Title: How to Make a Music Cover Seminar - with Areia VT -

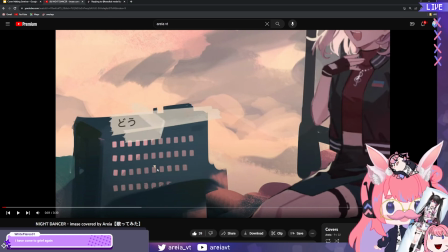4325s
Even the way the very first opening sequence is gonna catch your audience's attention, okay? And what happened in this video that I made it more interesting was that transition. Also, the lyrics, the font is simple, but what makes it cool is it has a little tape in the background, right?
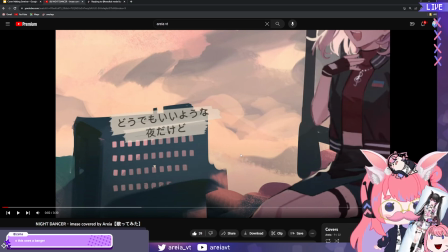4342s
This one's a banger, thank you. It has a little tape in the background. And that's what makes it cool, right? Now I typically don't really do softer songs for like my more advanced covers, but this time I decided to do something more soft. And so because I'm singing a softer song that's basically about just like chilling,
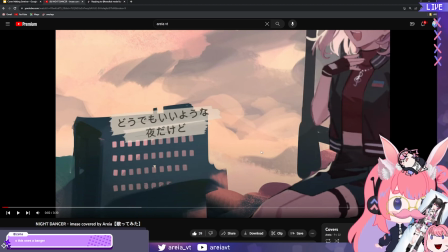4361s
it's nighttime, and we're just living life, that's basically what the song is about. Since it's that kind of song, I decided to sing in a more like airy, kind of cursive-y feeling.
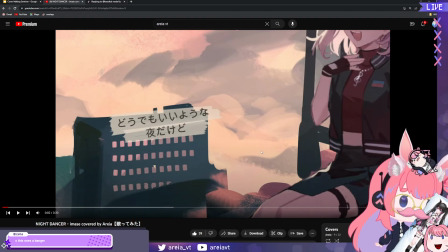4377s
Now the words here, for all my singers out there, for the singing tips. Another thing that will help you with your singing to make it more interesting is messing with the vowels. I think that's one thing I forgot to put in the PowerPoint. When I'm speaking Japanese, it'll just sound like do demo ii yo na yoru dakedo, right?
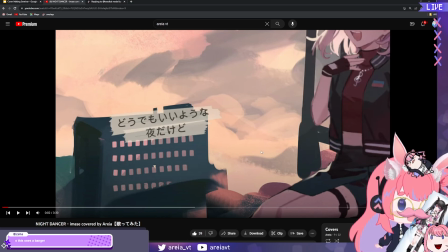4396s
That's just normal. But when I was singing it, do demo ii yo na yoru dakedo, the way I sing like do, I'm not just going do, I'm going like do. It kind of sounds like a oh.
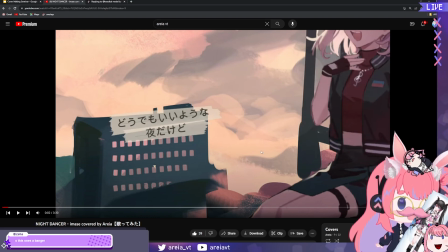4413s
But like messing with your vowels kind of makes things a little more interesting. And now the reason I made this choice also is because I listen to a lot of Japanese music, and I noticed that like a lot of the singers in Japan like to mess with their vowels.
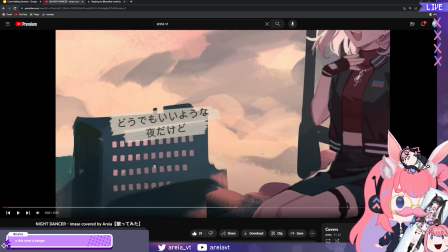4428s
For example, the te. They don't just sing te, especially the rock singers. They go like te, like what's the doshita te, doshita te, kesenai yume mo, like te, te. It's like a sound, not just a te.
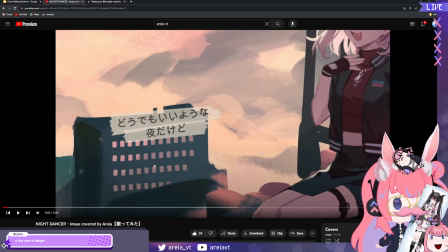4447s
So messing with your vowels, how you pronounce things, not to the point where it's not understandable at all, but like just little things like that will make it sound more interesting, right? Also, I went in my
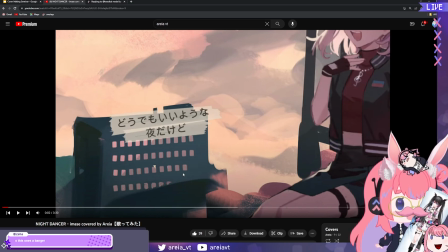4466s
higher, and I intentionally let my voice crack to make the phrasing sound more interesting. Wow, Areia, you were thinking about all this while you're recording? Yes. It's these little choices that make all the difference.
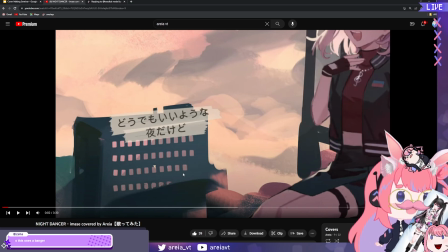4482s
Every single syllable and word and consonant that you sing needs to be intentional, all right?
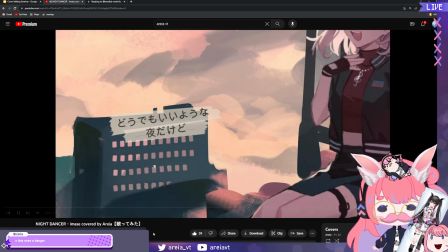4491s
So let's keep going. The voice crack.
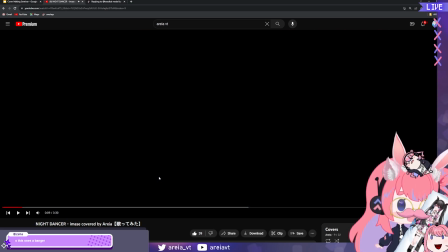4499s
Even the kimi mo, I decided to go softer. Kimi mo to like bring you in, because I didn't want it to be like kimi mo, but nothing wrong with that. But I thought the airiness would make it more like more interesting to hear.
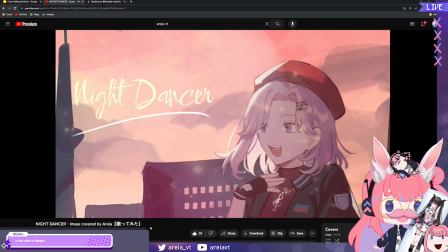4517s
Now at the MV portion, I had the lyrics. I'm having everything be dynamic.
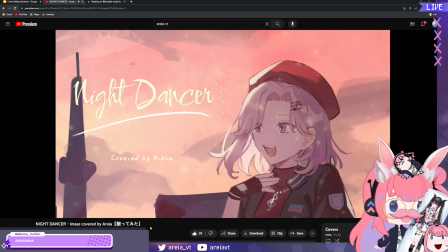4523s
I separated the layers. I have the background moving and then myself moving in.
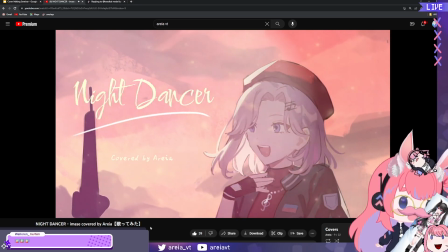4529s
Different vowels are harder or easier to power. No, exactly. Hi, Wally! How are you?
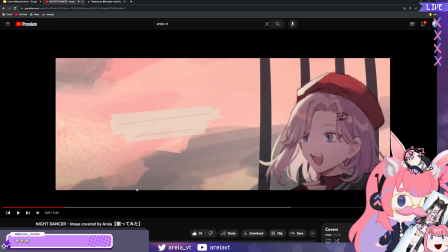4535s
Okay, I changed the transition again, this time to make it different. I just changed the framing of everything. I made it where this frame is a little bit smaller because everything's big.
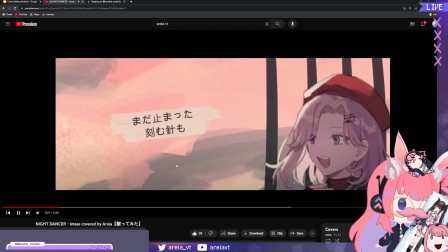4547s
And then a light transition to make everything like focused.
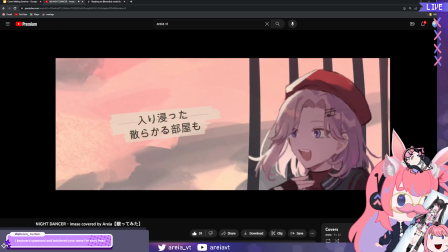4551s
Keyboard spam butchered your name. You're so okay. Areia!
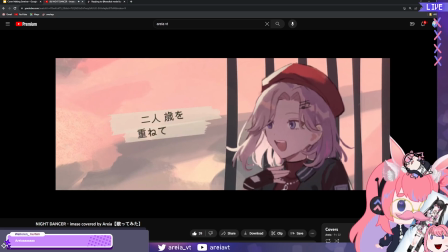4558s
Notice how everything's still moving, chat. It's a lot more interesting to watch.
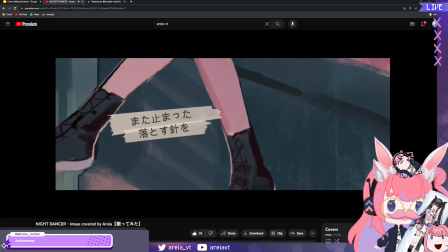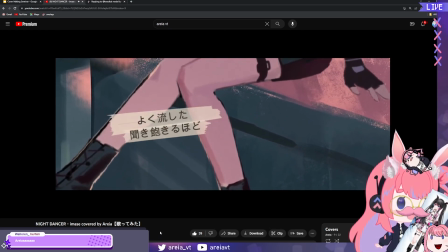4568s
The cast.
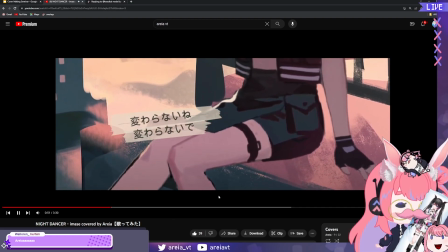4573s
I'm Areia again.